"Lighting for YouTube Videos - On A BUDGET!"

What's up guys, GTEpic here and today I want to talk to you about something really important. That's lighting on a budget because I know that many of you want to become content creators but you don't have the means to spend so much money on professional not only camera equipment but just amazing lighting. Lighting will make or break your video quality. So let me tell you I'm shooting with a 4k camera right now right and it's probably looking pretty crisp but let's say I took the lighting away.
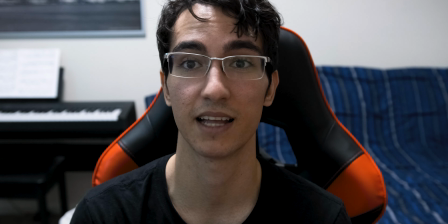(0:30)
What if I just turn it off? It's not as crisp and it's not, it doesn't really point out my features either.
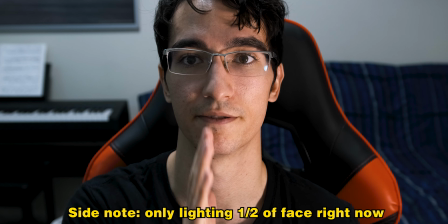(0:39)
So I want to just turn it back on and I can kind of see there's depth to my face. You know where to focus when you're watching my video. You're not looking anywhere else but right here. And that's what lighting does for you. It really sets the tone for a good quality video. So let's talk about it. So there was a time where I needed lighting equipment, but I didn't really have a high budget. So I brought this and I'll, I'll turn it on in a second, but I got this from either Walmart or Home Depot. It's a clamp light, pretty simple. You can clamp it pretty much almost anywhere. And it's really, it's really durable. Like it, It takes quite a squeeze to like actually open it up. That's number one. So let me turn that on for you and you'll see like the difference. I want to put it on my right side. So I'm going to have this half of my face. Okay.
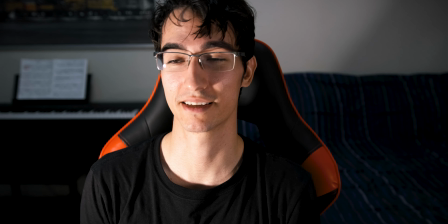(1:33)
So the light is on and it is really bright. To be honest, it's blinding and it's kind of ruining the picture.
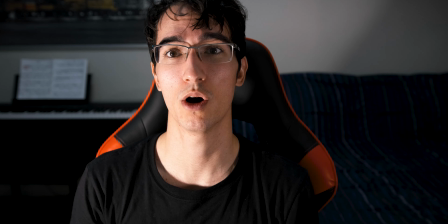(1:39)
So one thing you can do, if you have a white wall or something, you can diffuse it off of that.
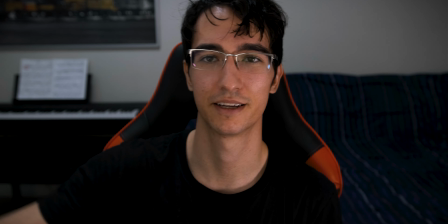(1:45)
So I can just point this at the wall, right? So now there's a little bit of lighting on this side.
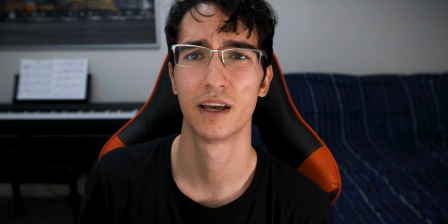(1:54)
There's my main light here on the right side. So you have to try to play around with the light a bit.
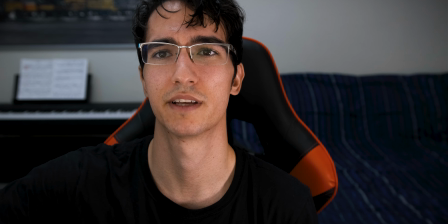(2:00)
It's quite important. You gotta really find what's your best angle. So now I'm gonna point the light at the ceiling.
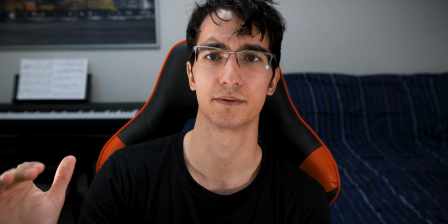(2:07)
So now part of the light is actually hitting my face, but it's not direct.
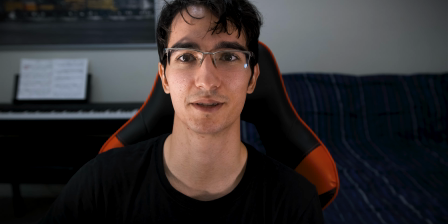(2:14)
It's not like this. So we'll see that's pretty blinding, right? So it's part of light is hitting that and it's creating a pretty even tone across.
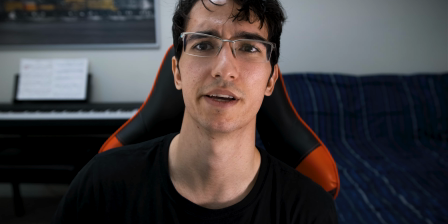(2:22)
I can even face it more away and even more away just to like find that perfect depth, right?
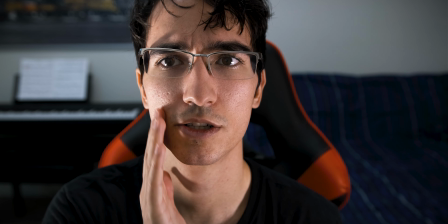(2:30)
But if you've noticed, there's more shine on this side than this side. That's because I've actually diffused that light. So let me talk about that too. One part of having really good lighting equipment is being able to diffuse the light, right? So you don't want this in your face all the time because it's going to be blinding. What I recommend for that is going to the store, probably Walmart or Target, buy some cloth. This is really, really thin. It's so thin that the light can go through it. So now when you turn on the light and you put this over, it's going to diffuse itself and it's not going to be as blinding as it was.
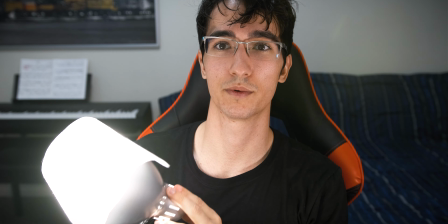(3:18)
So I just turned on the light with the diffuser. You see that?
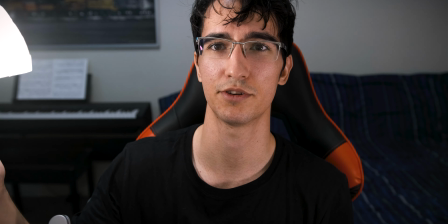(3:25)
It's a bit more pleasant and not as bad, right? So you can now find a perfect light source.
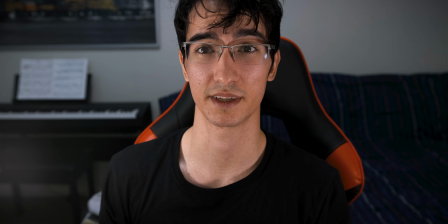(3:30)
And now since this one, this light is like that light, they're going to have even lighting on both sides of your face. and then you look pretty good especially if you buy like a really high quality camera so i'm gonna place this on the table and then set it and just find a really good angle and that's all it's really about is finding the best angle that works for your face all right so this light
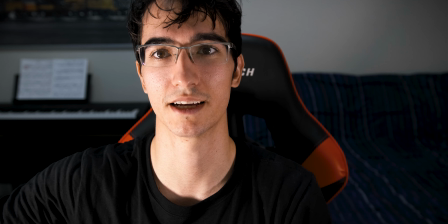(3:56)
is actually a lot brighter than this light and i'll tell you why so basically hold on